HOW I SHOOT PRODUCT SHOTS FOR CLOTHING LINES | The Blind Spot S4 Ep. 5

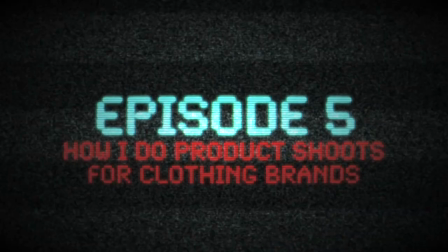up? What is good? Welcome back to The Blind Spot, and this is how I do product shoots for clothing brands.
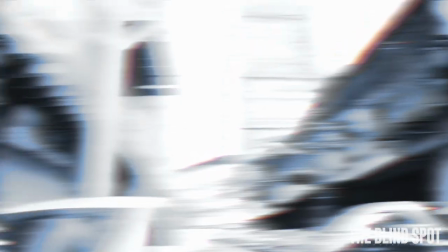So big thanks to Drone Clothing for lending me some shirts for this particular episode, and Kat and Christine Joy Pineda for being my models.
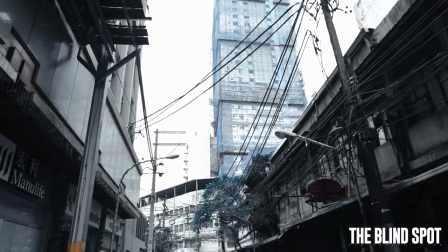So this is how I start.
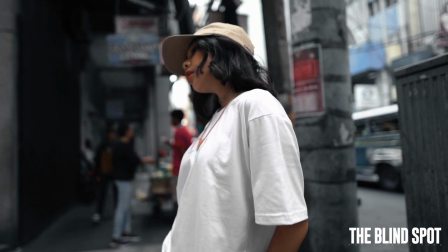I make sure to showcase the design, the logos, maybe big or small, like the ones in the cap, like you can see the small thing right there.
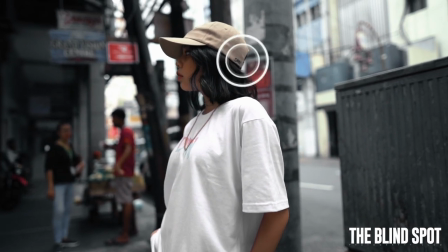Subtle, but I make sure to put it in. So that one right there at the back of the cap, I make sure to put it in.
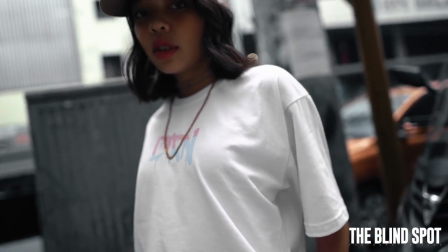One of the big no-nos for me is hiding the design or not showing anything from the brand.
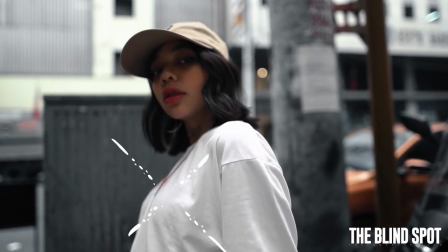So this is a big no-no. You can't really see. It's like a shirt and a beige cap. So I kind of don't like it.
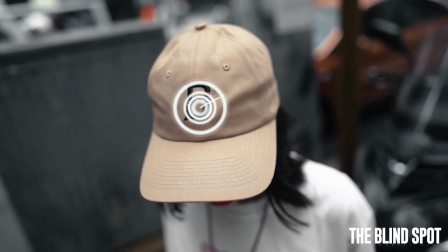So another one is a close-up shot like this, showcasing the logo, and then a few seconds later shift it to
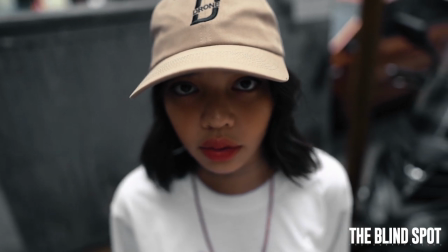a close-up shot showing the logo and the face of the model in a good angle for me.
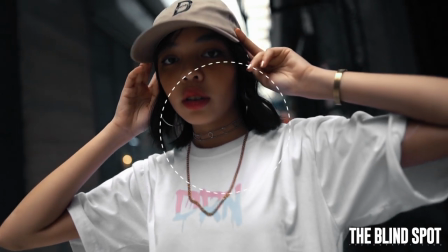Also, this is a shot that I always prefer, you know, when it comes to like doing accessories and all.
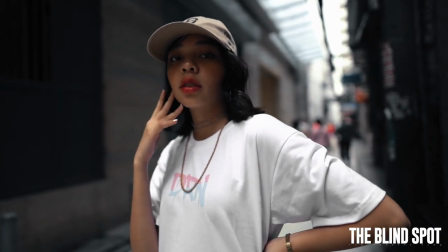I can see the logo, you know, the necklace is not hiding it that much. The logo of the cap, you can see it.
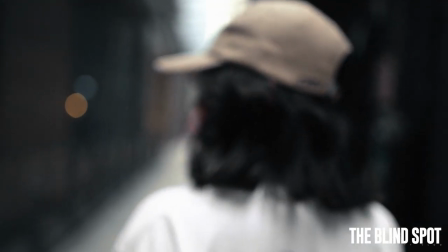A close-up shot like this with the bokeh or something like that, it does help for videos and also for photos.
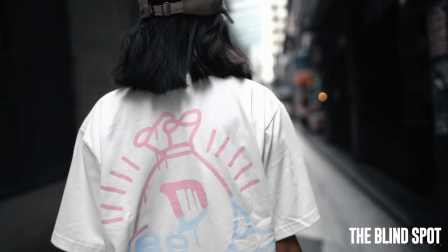And angles like this, you know, I don't really do that much of like high fashion poses.
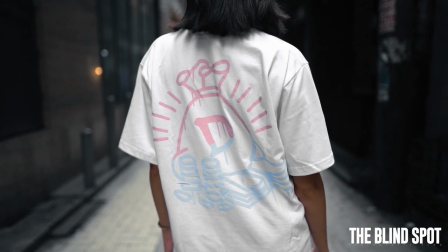I make sure that I show the design and make sure that the pose is pretty organic every now and then.
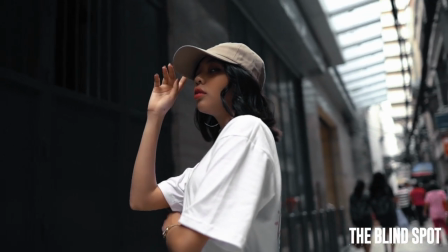Like for this one, it's a busy alley for me.
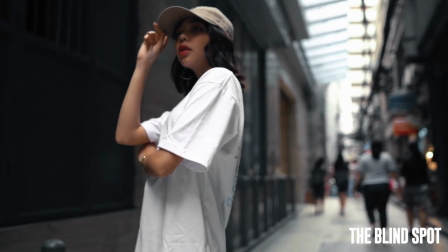I don't want to fill it up with too much people and make the model pose like that.
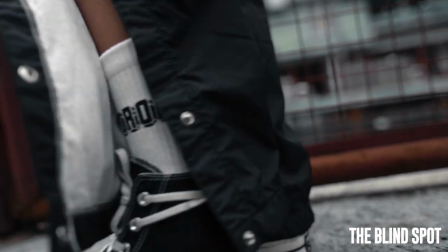It's kind of off for me. And for socks like this,
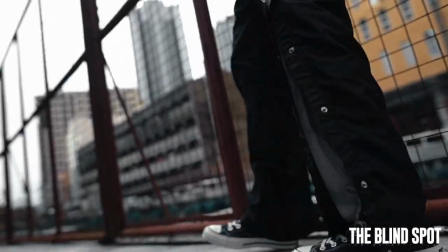the design is around the ankle, so I make sure that I showcase the whole design and not just like D-R-O-N, like drawn.
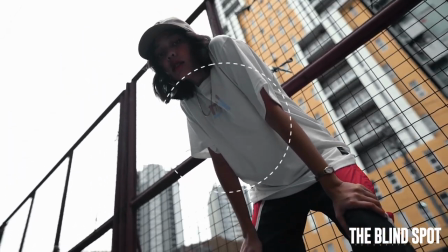And also, another angle like this, you can showcase this one, is like high fashion or something like that.
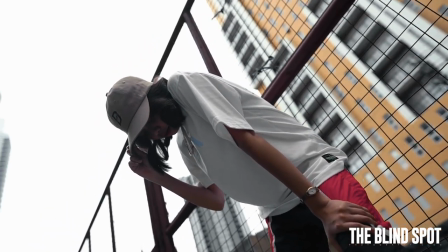For me, I mean, it's not the usual poses that I go for.
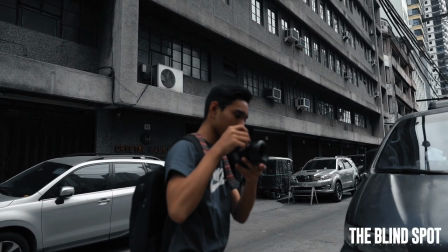So this one, I made use of the buildings, the grills, so it really helps, you know, adding texture to the shot.
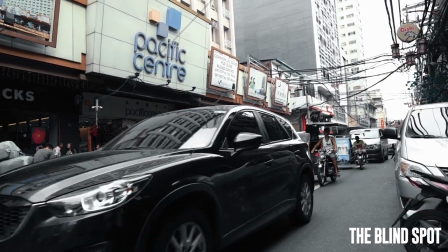And that's pretty much for the first set. And to be honest with you guys, it was really hard at first because the logo is pretty small.
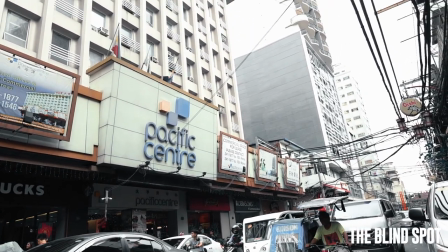The cap's design is just minimal to the, you know, it's a minimal approach.
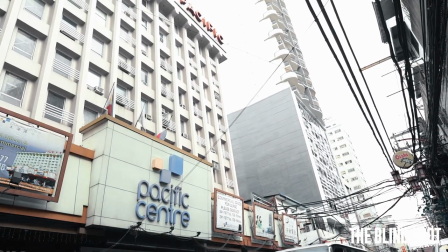So you have to maximize it and make it look big.
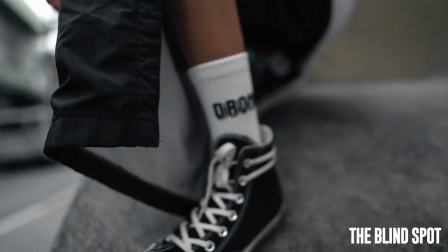Another tip, make sure to showcase the whole logo and not just a hint of it, because it doesn't really translate well to audiences.
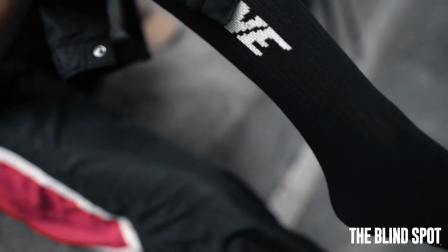And you know, like this, it's like drawn, it's not drone. Like for this, I made sure that everything's seen.
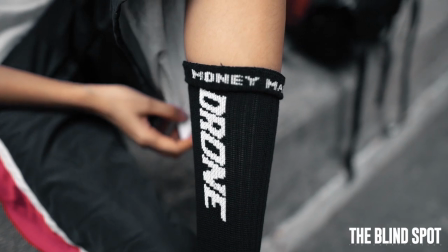But one big problem, the one in the lining around the socks is money made me do it, but I could only see money made.
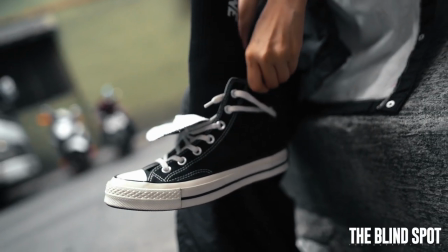So I made sure around, or like a shot going around the socks, or probably a cut to scene.
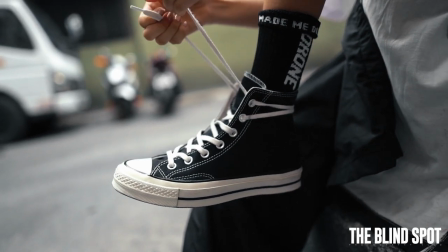And also, when you're doing some videos like these,
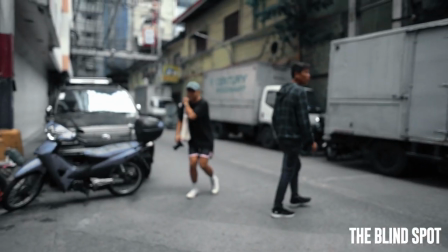make sure to add some organic movements like tying the shoes and also doing some organic poses, not just scripted poses every now and then.
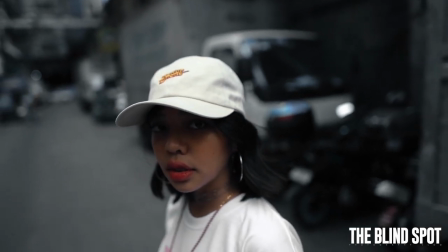It really adds, you know, some personality to the shot. All right, the first few shots was pretty tight, so now let's go for the wide one.
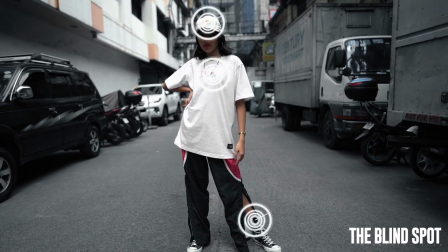This one, I showcased everything, the socks, the logo, shirt, and the cap.
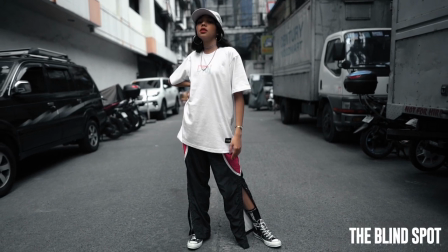And also, I made sure that it's a very big pose, even though the model is pretty thin,
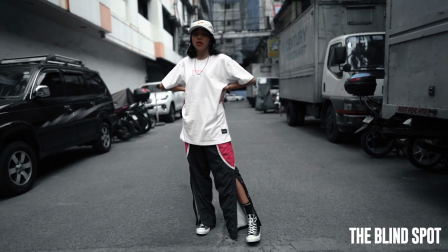so I made sure that she does a big pose like this to emphasize her in the shot for photo and video.
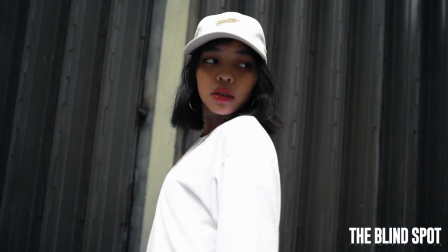And also, I did some transition shots like for this one. You can see it's a really bad angle for me because I'm not showcasing any design other than the cap.
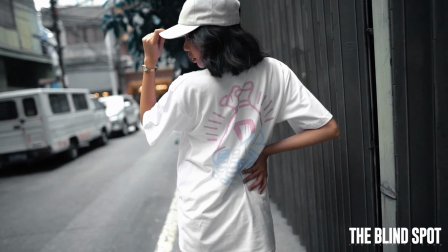So I jumped into the back shot like this and make sure to showcase at least the back or the big back design,
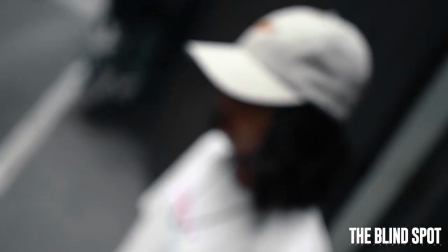even though the cap is not showcasing anything. For videos, this is a manual focus approach by Michael Sacarez.
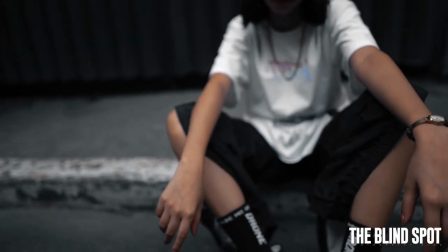So you can see the logo of the drone right here. And also, you can pan to the socks like this one.
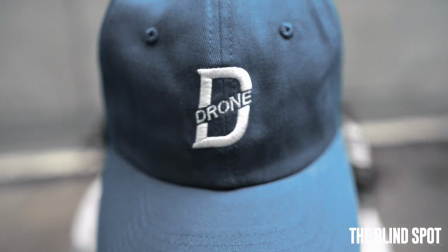A really cool pose, a streetwear kind of pose for me. And it really helped, to be honest.
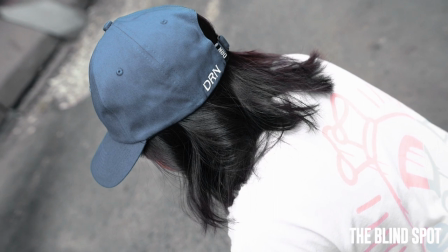Also, another tip, you know, sometimes bokeh doesn't help with your shots. You know, making sure everything can be seen is also a good approach.